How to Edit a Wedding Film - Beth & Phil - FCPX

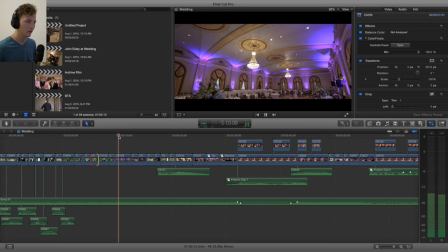20:43 Slider.
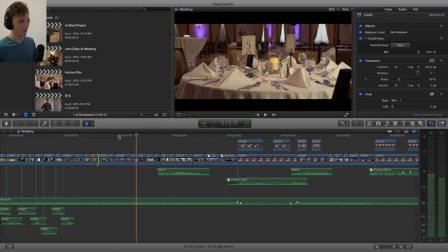20:46 So I lit this from this side over.
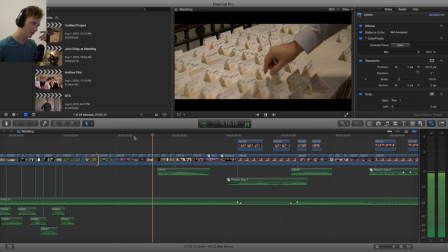20:51 Slider, slider, slider, slider, slider.
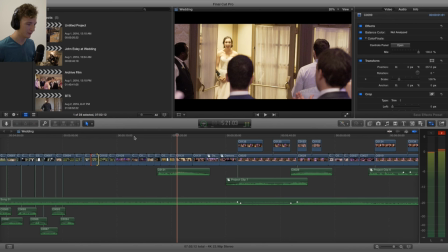20:57 I know I know I know a lot of slider so
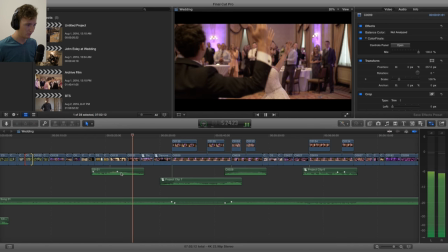21:03 I'd like put my camera way up high to get that once again pull down the audio I
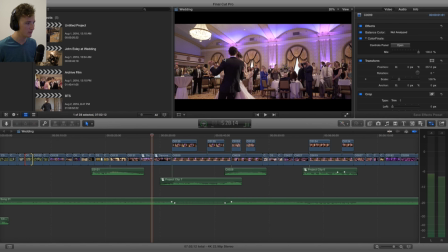21:12 had the dedo up over here shining this way this is my safety cam I just like set this wide then
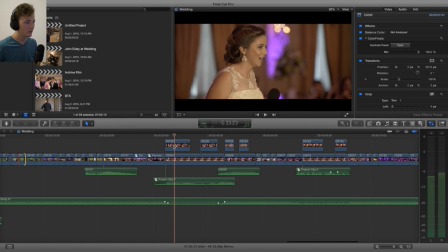21:21 moved around with the monopod so this is what I was you know this is a little sidey for my liking like I would have liked to see a little more of the front of her rather than the side of her, but I wanted this, and I wanted the light to expose on her and then the background to be a little darker.
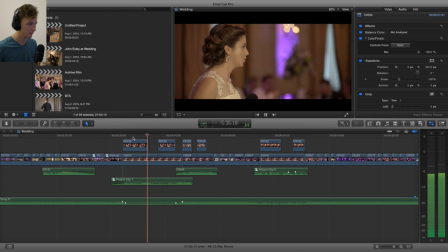21:38 So I got that.
In high school, obviously. And then one day, I find out she wants to be an engineer.
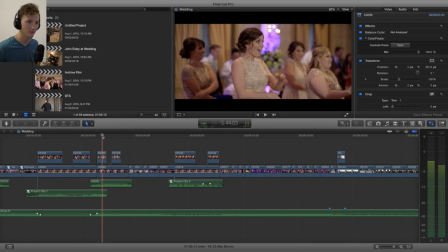21:50 So I was way too tight on this lens. This was like a fiasco. Because I knew the dancing was happening, but I should have just known. Put a tight on the reaction for the bride and groom, and then just go around handheld with like the 16-35mm.
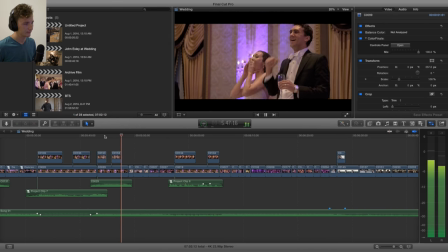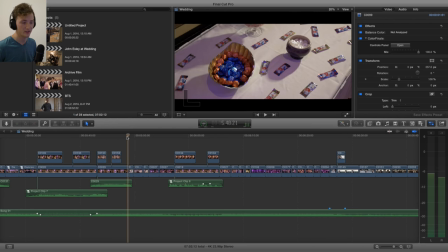22:09 I had to switch lenses halfway through and it wasn't good.
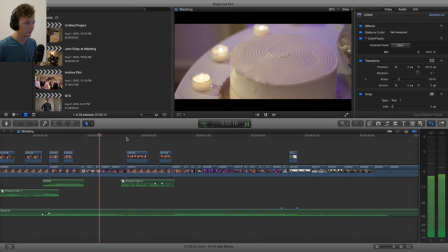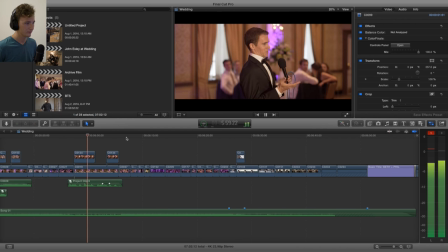22:19 I'm very honored to be standing in the presence of...
And that like corded mic too, you know?
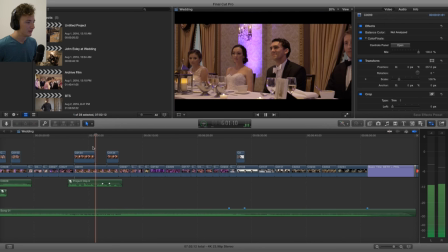22:27 It's just like...
Of what a truly complete couple looks like.
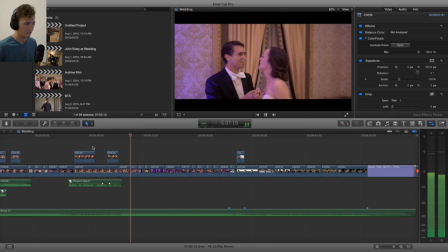I asked them to redo their clink, so that's like a redo.
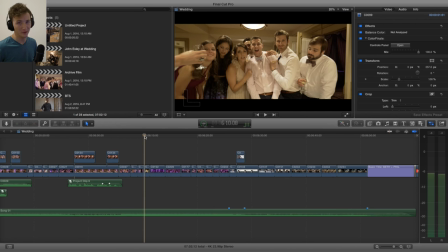22:47 These people were asking for a photo. I told them video and they went crazy.
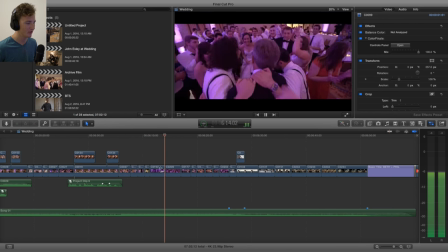22:54 Just like mute all this, you know.
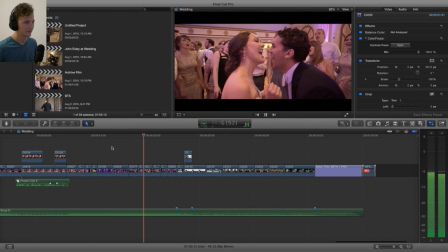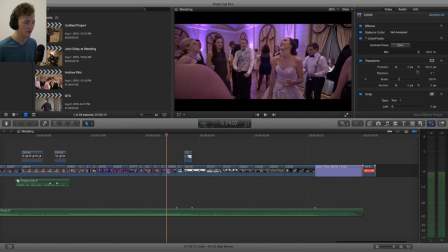23:05 I'm just looking for a diverse set of shots here and obviously we have a tone shift so I mark these in the song and I know that I can switch to something different than what I'm showing.
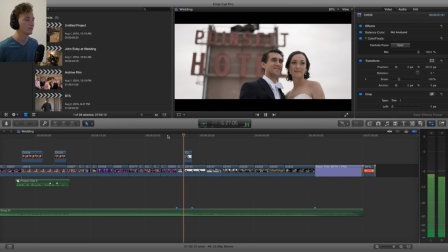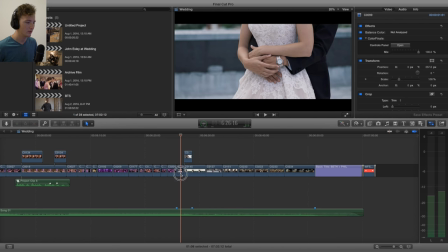23:21 Yep, slow it down. It's good. So I did a bit of color here, very similar to what I had in the beginning. So I did a little bit more, so let's take a look at that.
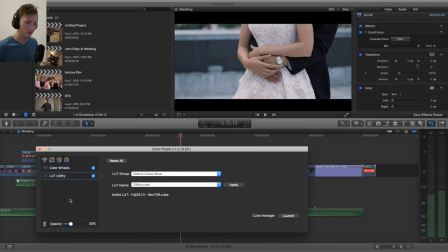23:35 So the LUT was, once again, that same LUT, the codec log at 30%. I did a little bit of a color shift towards orange in the mids. And then I believe I read, nope, that's it, nothing else.
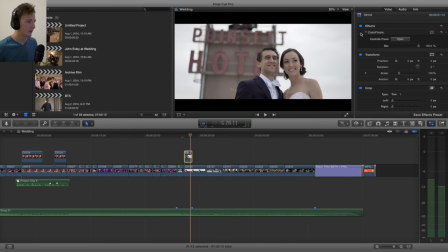23:54 you know so that helped a lot i think like it brought back the color to their skin the saturation
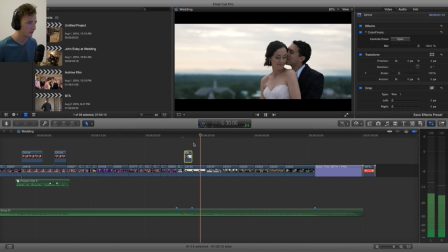24:01 it's good and like there was no sun i don't know why we were doing this photo session when the sun was just about to show like there were gaps in the clouds like you can kind of see it here like the sun was gonna come out like wait wait a tiny bit like
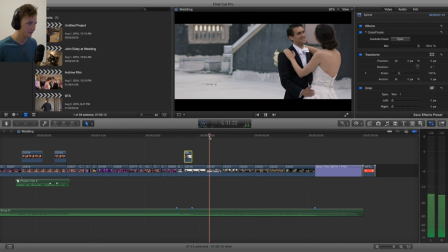24:20 10 minutes later would have better i
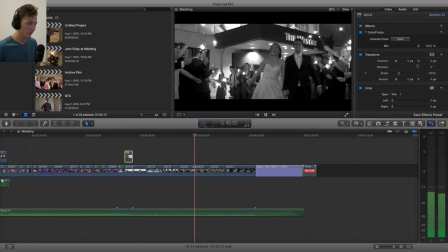24:26 posed them for this i just wanted the mountains in the background this is 120 frames per second because it was so dark it was a little rough so i did black and white this just because it looked a little it would have been okay but i just think it was cool having the
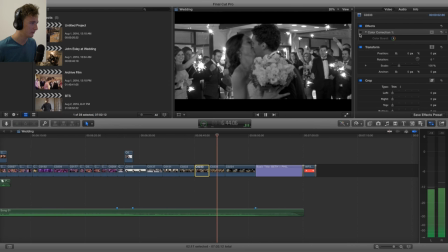24:42 black and white
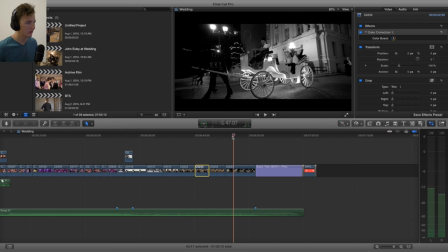24:45 and you can see the huge difference between the 4k and the 1080p here you know this is crisp crisp